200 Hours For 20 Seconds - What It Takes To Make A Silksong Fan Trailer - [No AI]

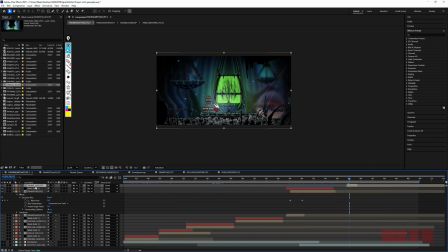[8:18]
And I'm kind of repeating myself, so finally we're going to get to the gameplay. And this whole project started out with just this idea,
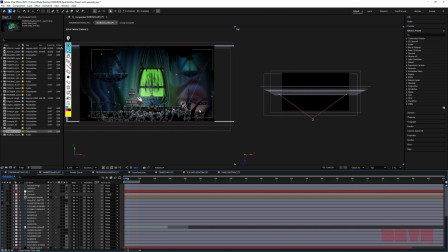[8:24]
is I just wanted to make a little like faux gameplay screenshot of Ice Crown Citadel,
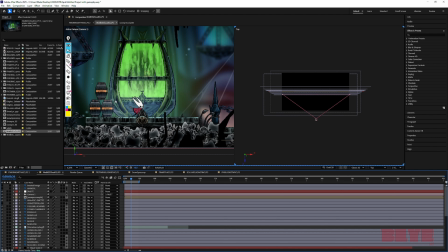[8:31]
because I enjoy the rendering style of Silksong so much. It's very simplistic, it's a bit painterly, but it's really a powerful form of rendering for an artist, because you get to just start with a value of black of 0, and then you get to paint on top of it.
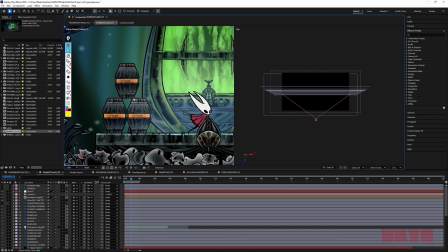[8:50]
And especially doing assets, it's very fun because you just, right, I just drew a barrel and then filled it all in with black,
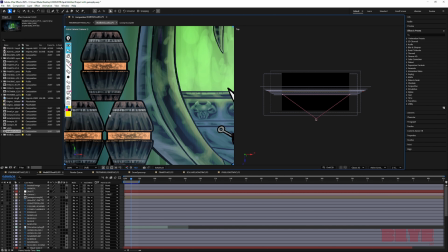[8:57]
and then I just take a simple round brush, and then I just get to add all these little streaks and build up a bit of light,
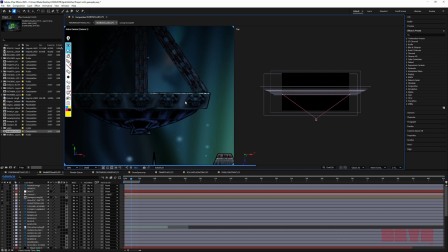[9:03]
and then rinse and repeat for everything, even for this little chandelier. You just get to start with the shape first, or with these chains. And of course, I really tried to, you know, do my best to make the rendering look interesting, but it's really easy to have a lot of fun with it, because you just get to start with black after you've established your,
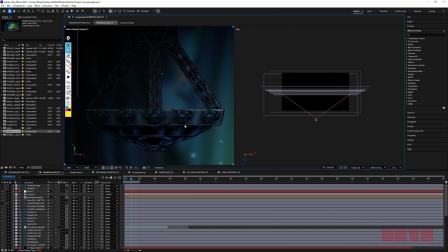[9:20]
you know, your base sketch and your shape, and you just get to add in pops of color. You don't really have to think about a lot of minute detail, because your brain will fill in the gaps as long as you create nice subtle light transitions.
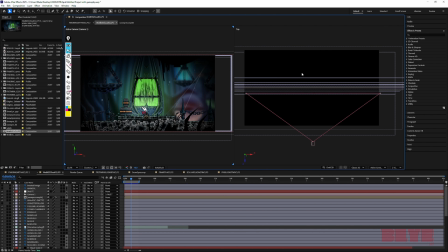[9:32]
So again, for me in here, you'll notice that there are a ton of layers, like a ton of different layers, and that's because in the game, this tower is actually the key right here.
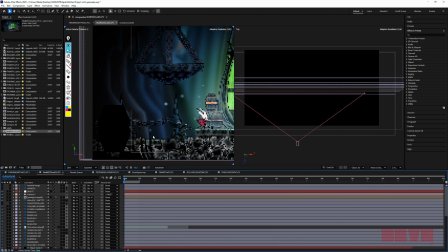[9:43]
So if we look right here, we kind of scroll through, hopefully if we scroll through, you'll see, okay, I'm pointing at the screen with my actual finger.
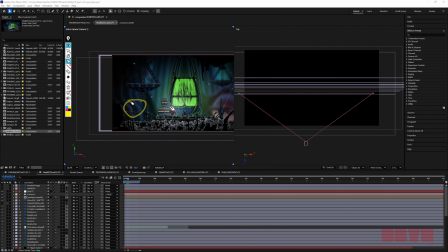[9:52]
I'm gonna try and use this marker. So if you look at here, these pillars are gonna move at different speeds. So as Hornet's coming across here, how do I go back? There we go. It's like each one is gonna be separating.
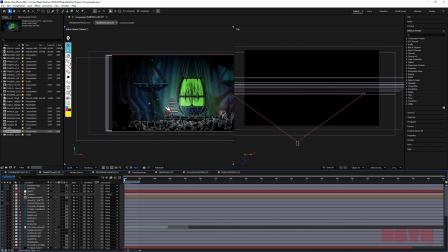[10:08]
Let's see if we can get it to run at a different speed. They kind of start to pull apart anything, and it's very subtle, but in the game they do this, and that's because all of these different objects are at different distances, and that just creates this great,
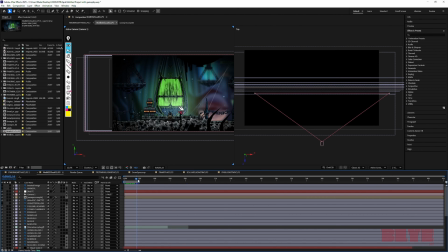[10:22]
between that and the blur effect, like the different strength of blur depending on the distance of the object in the background. That plus its parallax, it was what the effect is called, by the way. I keep on talking about parallaxing without calling it parallax.
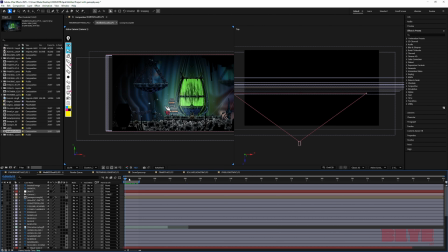[10:38]
Without the rate of the object scrolling based on its distance, it just adds so much depth. And again, it's a subtle thing. It's a thing that I don't think you would really think about if you didn't know about it. But yeah, so I've got my all black foreground objects here, and they are the closest thing to our camera here.
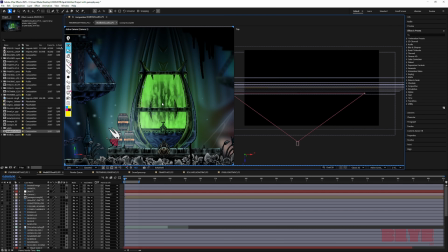[10:55]
And then the midground has Hornet with the barrels, with this giant vat of goo, with I want this to look like a platform.
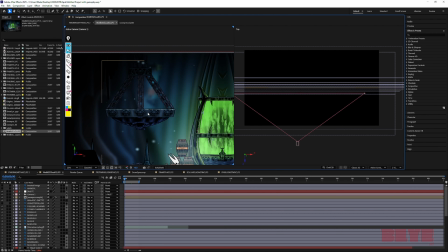[11:04]
This is something that the player should think they're interacting with. Again, I'm not a game designer.
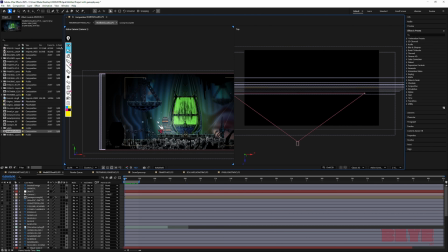[11:08]
I didn't design this game, but if we're thinking about it like it's a real game, you want this to be obviously interactable. And this stuff in the background is going to have, again, different strengths of it being blurred, and they're going to move at different speeds.
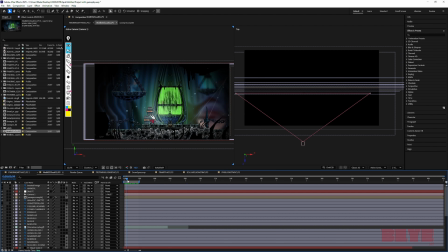[11:20]
And again, I think it's most well seen here. Although I think After Effects is not loading fast enough to really see that effect. So I'd urge you to, hey, go watch the trailer. It's like 40 seconds basically. And I really liked making all the different assets.
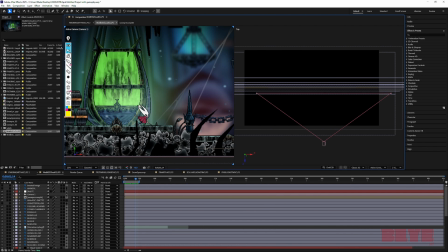[11:35]
Like I said, the big vat of acid always stuck out to me whenever I was running through the dungeon as a kid.
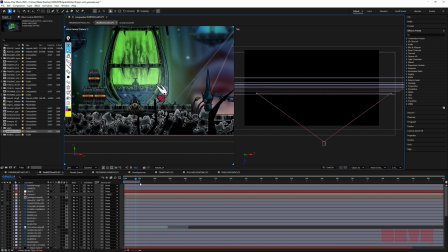[11:41]
And of course the floor texture, if you noticed in the Ice Crown Citadel,
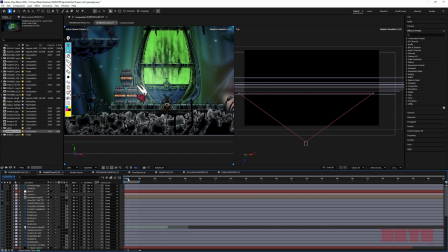[11:46]
is a bunch of skulls of, I don't know, the Scourge or Arthas's enemies or something. So I just sketched like 8 or 9 different bug skulls by looking at the hunter journal entries, and then I just made a smattering of different values.
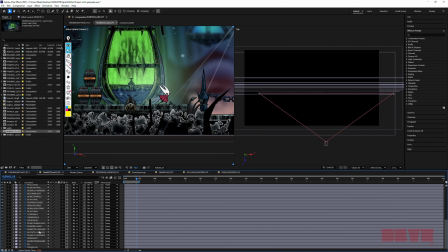[12:02]
And so I think if I go through my layers, oh, there we go.
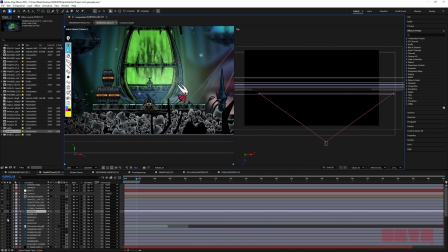[12:07]
Okay, it was just delayed. So yeah, you got the foreground skulls gone, then you've got the midground, then you've got the background. Again, if you'll notice over here, all of these are at slightly different distance, right? It's these 3 here, and they're all marching closer to you.
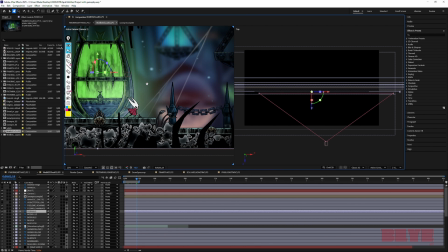[12:25]
And then again, you extrapolate that with these giant claw things of acid or goo in here.
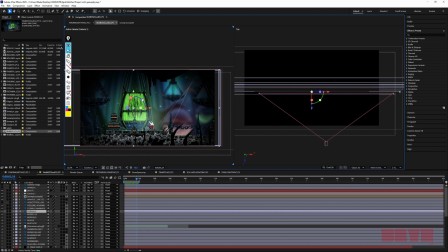[12:32]
And then I've got two of the chandeliers actually lit. You can barely see the other one right here, because in the game they've got like these giant bright beams of blue, but I didn't want the ones that the character would stand on to have those,
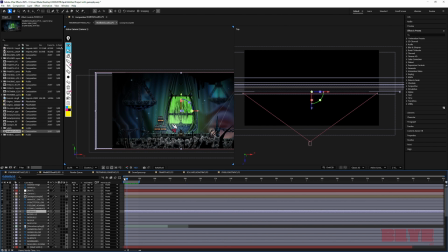[12:45]
so they're farther away. They've got their beams. And then there's a few other objects that were blurred so much, like there's these giant metal structures in the Ice Crown Citadel, that if I removed that, it would just be blank blue space. Or not blank, I made a sky background and stuff that I knew would barely be seen.
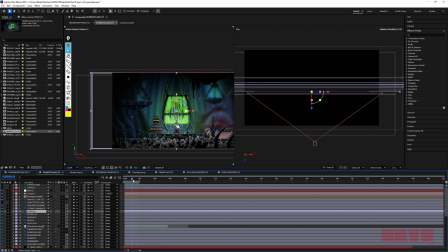[13:03]
Here you go, there's a big structure right here that's going to move. It's going to be a lot closer to the foreground than some of these, not rings are. I wanted to mimic the Weaver areas where you get your powers, because there's like these ruins with this specific type of structure behind the vats,
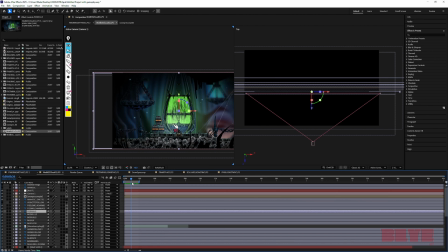[13:21]
and I thought it worked really well to compositionally. It designed very similarly to the little Weaver areas. And then finally, I played around with the colors a bit. If we go, there I got my full composition.
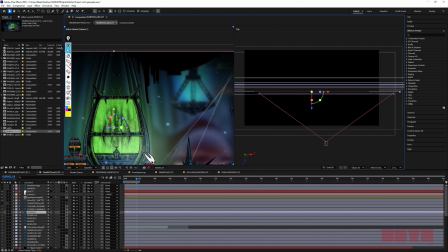[13:34]
Also, having my vignette, if I remove my vignette,
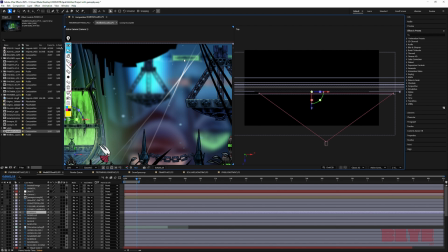[13:38]
you'll see I've got these are at different distances as well in terms of blurring them.
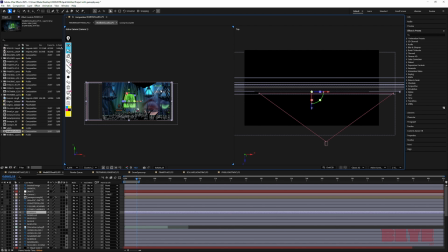[13:43]
Right when I made the mock-up, I just had to, in my mind, picture these at different distances and then blur them accordingly and then place them accordingly once I wanted to animate this. But I tried in Ice Crown Citadel, there's some of these barrels, they've got greens, and then they've got these oranges inside, liquid inside them.
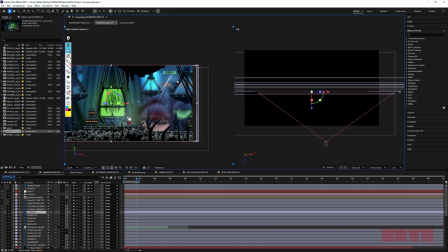[14:02]
So I did the same thing with like the tubes and the vats.
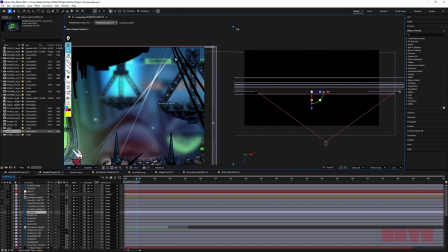[14:05]
So this one, you can see, is a lot less blurred than this one, but there's like these little like spiked braces holding together these tubes.
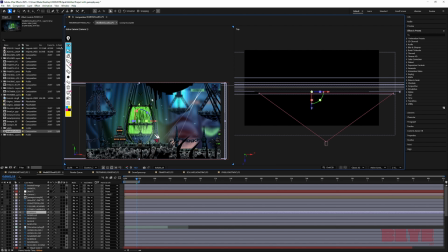[14:13]
And yeah, other than that, you've got the pure black foreground elements, which again is really nice because it's simple to design and to paint, but it's also very effective at evoking mood whenever you do have that,
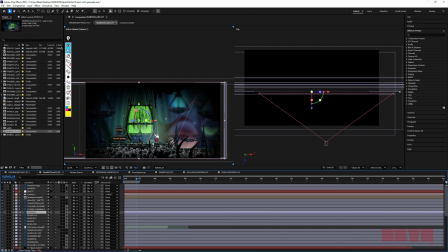[14:26]
if it'll load, that vignette over everything, because it makes things a lot more intimate and a lot creepier, and you don't really quite know where you're going. And of course I added some webbing and stuff like that, because again, I'm trying to picture this with Silksong.
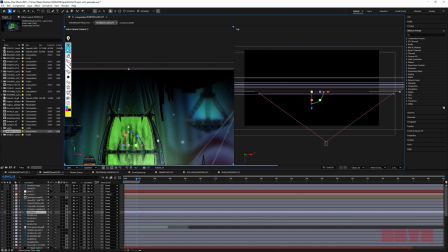[14:38]
This is my favorite asset by far as well. Man, After Effects is really not letting me pan.
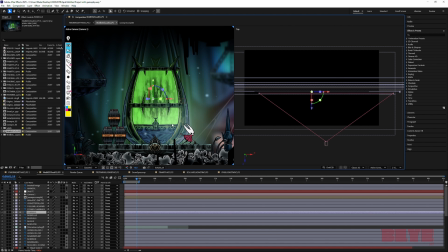[14:45]
Honestly, with the slight blur, which I need to talk about, but I put a lot of time and effort into it.
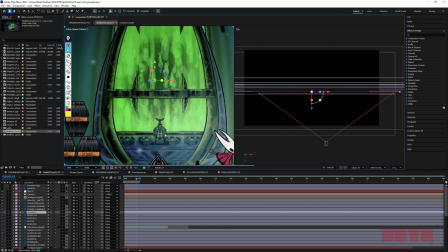[14:50]
I like how it designs. I like the little spout that it has. I like the metallic texture that I created. Again, I was looking at assets from Silksong to make this, but it's really fun because you just get to paint in these these mid greens and these bright greens,
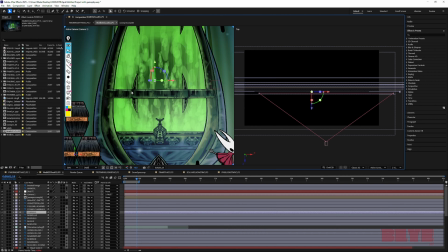[15:05]
and then take an eraser and smudge away to get back to that black, and you don't have to worry too much about. You don't really have to worry too much. You just get to have fun with it. Honestly, it's the best way to put it.
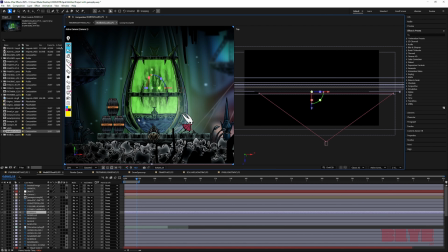[15:15]
It's mindless in the best way possible, because this is my favorite thing was getting to paint away and do stuff. And I wish I could do that all day, honestly. And I did the same thing with the floors. You'll notice
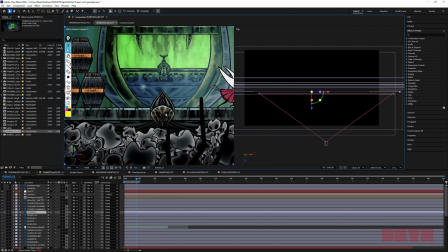[15:27]
that this bug skull that I had for the floor was actually based off of Sindragosa the dragon,
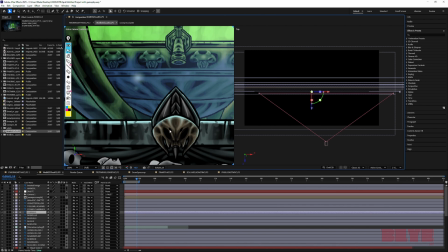[15:33]
Arthas's dragon, and then I wanted to combine it with like what if it was like a bug skull, so you can see the double sets of eyes and things like that. And then this is based off of, I can't recall it in the moment, but this is based off of a shape you'll see on one of the assets if you go to the Ice Crown Citadel.
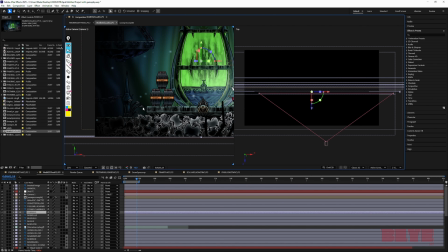[15:49]
And I've got some like silvery plants, since those are always things that you can walk by and cut as Hornet.
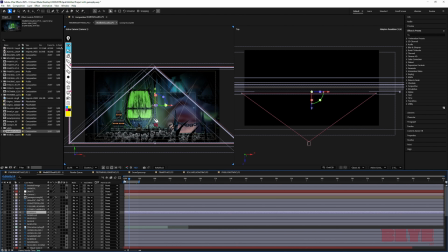[15:55]
And of course, same thing, I've got some atmospheric particles, because in the game, right, you've got the world, you want to have some signs of life and stuff like that. And well, you really can't tell that they're moving. This thing is not rendering the next frame very well.
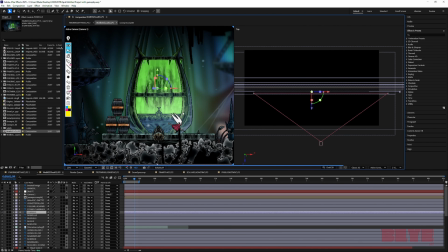[16:08]
But yeah, they move around. And last but not least, so in the game, I noticed that Hornet has this little like light.
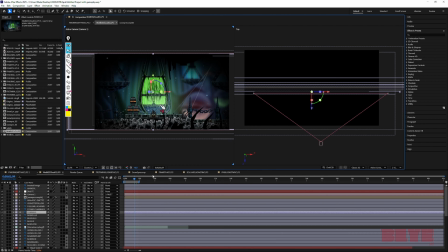[16:15]
I think it's the same thing in Dark Souls. Your character has a slight glow around them that illuminates the direct surrounding area.
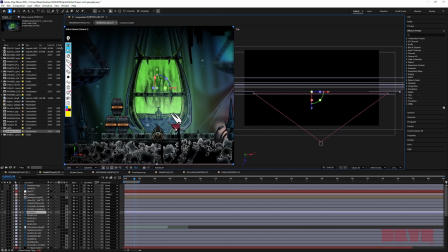[16:21]
And it's not just directly, or at least to get the effect I thought that I was looking at from the screenshots of the game. It's not just a screen layer that brightens everything. I think there's a little bit of color burning or something going on.